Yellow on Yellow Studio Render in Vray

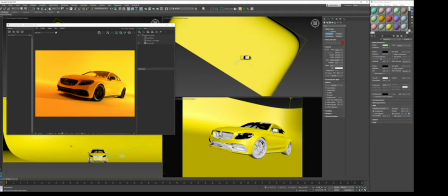4:06 So psych, exclude, create a square rectangle type of light.
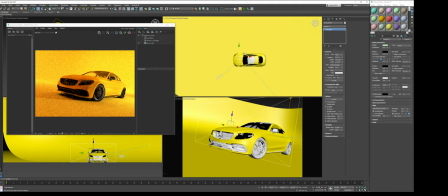4:13 Make sure it's set to invisible. Bring it over here. And the trick is to use white lights. While we want our actual studio to be yellow and the car paint to be yellow, the white is going to help separate the two.
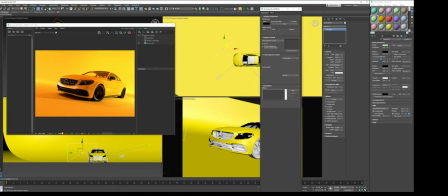4:31 Otherwise, it's just going to all blend in together. And then what I'll also do is check out the white balance.
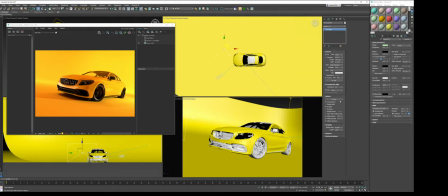4:38 I guess that's fine. Now it's a matter of bumping it up some.
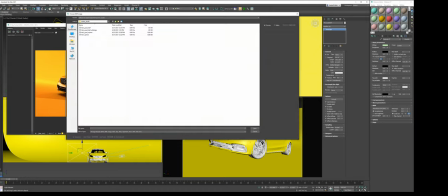4:43 So I'm going to do a V-Ray bitmap. Use my sphere light.
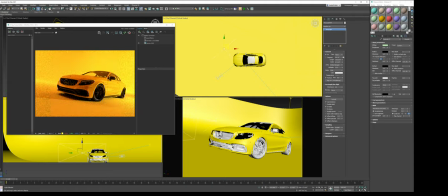4:48 That's going to give me a nice, very diffuse type of feel to the light. 500. maybe move it over here some so we get some rim light and start separating the car from the background.
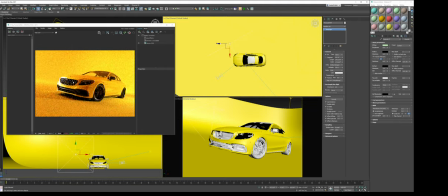5:05 Move it up. So we should get some nice shimmer on the chrome, on the grill. Now we're going to tone it down a notch.
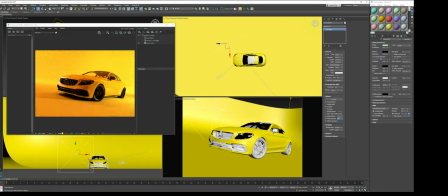5:18 Maybe turn down the specular, like so. All right, now we're going to copy the light. We're going to move it behind the car.
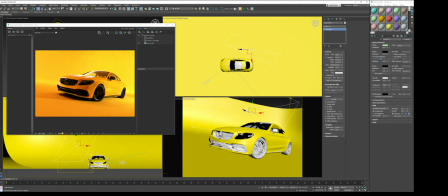5:35 Move it above. We're really getting a pinkish tone to it, which is probably due to all the yellow that we have. So the way we could fix this is two ways.
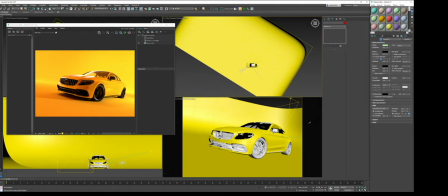5:52 One, in post, or two,
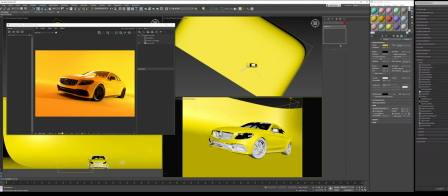5:55 what we're going to do is adjust our material of the sidewall and make it a V-Ray,
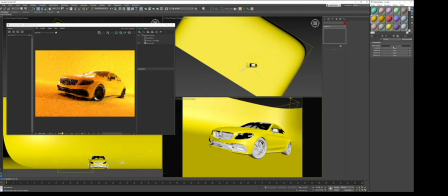6:02 where is it, override material. We're going to keep that diffuse, and we're just going to instance copy it all the way across. And now I'm going to copy it and put it in the reflection slot as a paste.
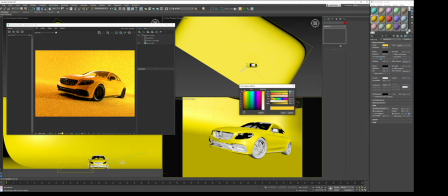6:17 And the reason why I'm doing this is I'm going to go in and change the way the reflection attributes work on the sidewall. So if I make it pure white, as you can see, we're getting a pure white reflection. So I am just going to tone down the yellow so it's not as saturated on the reflection.
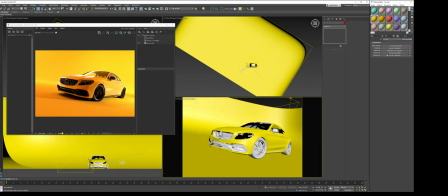6:35 And I might do the same on the GI and see what that does. So there we go. That was the trick. So we have both these. I want to make sure it's an instance, and it is.
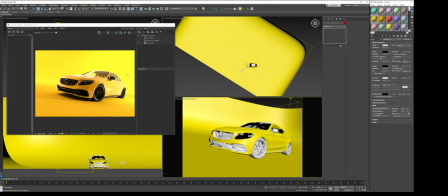6:51 And the whole idea is to make sure our GI bounce is not as saturated as our diffuse. So let's do this. We're going to make this pretty desaturated.
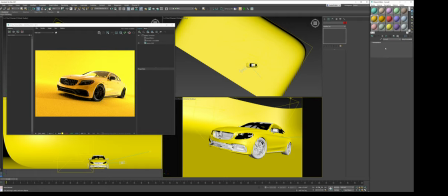7:09 And we could actually go in and darken it some, so that way we have some contrast in the image.
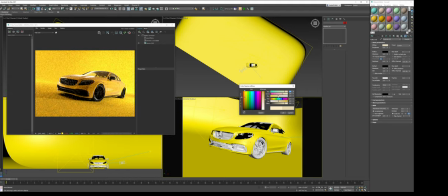7:17 So we're going to go something like that. A hint more yellow. As you can see, now we're having some of that pinkish go away. And there we go.
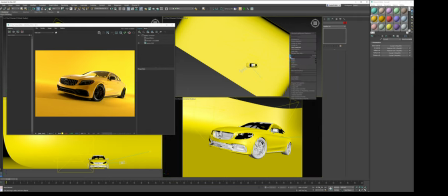7:30 That's already feeling better to me. It's less yellow and more visually appealing. So maybe tone that down some. All right, we're going to create another light.
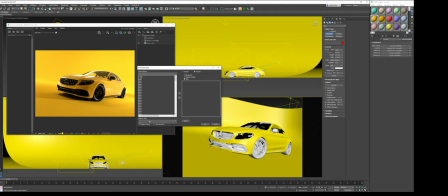7:49 Exclude the sidewall.
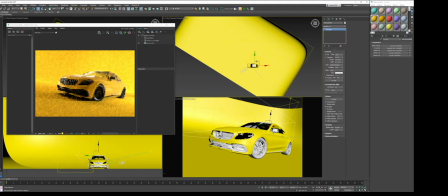7:55 Good top view, make that invisible, and we're going to give it the wet reflection look. And to do that, we're just going to load a V-Ray bitmap and this half gradient, drop it in here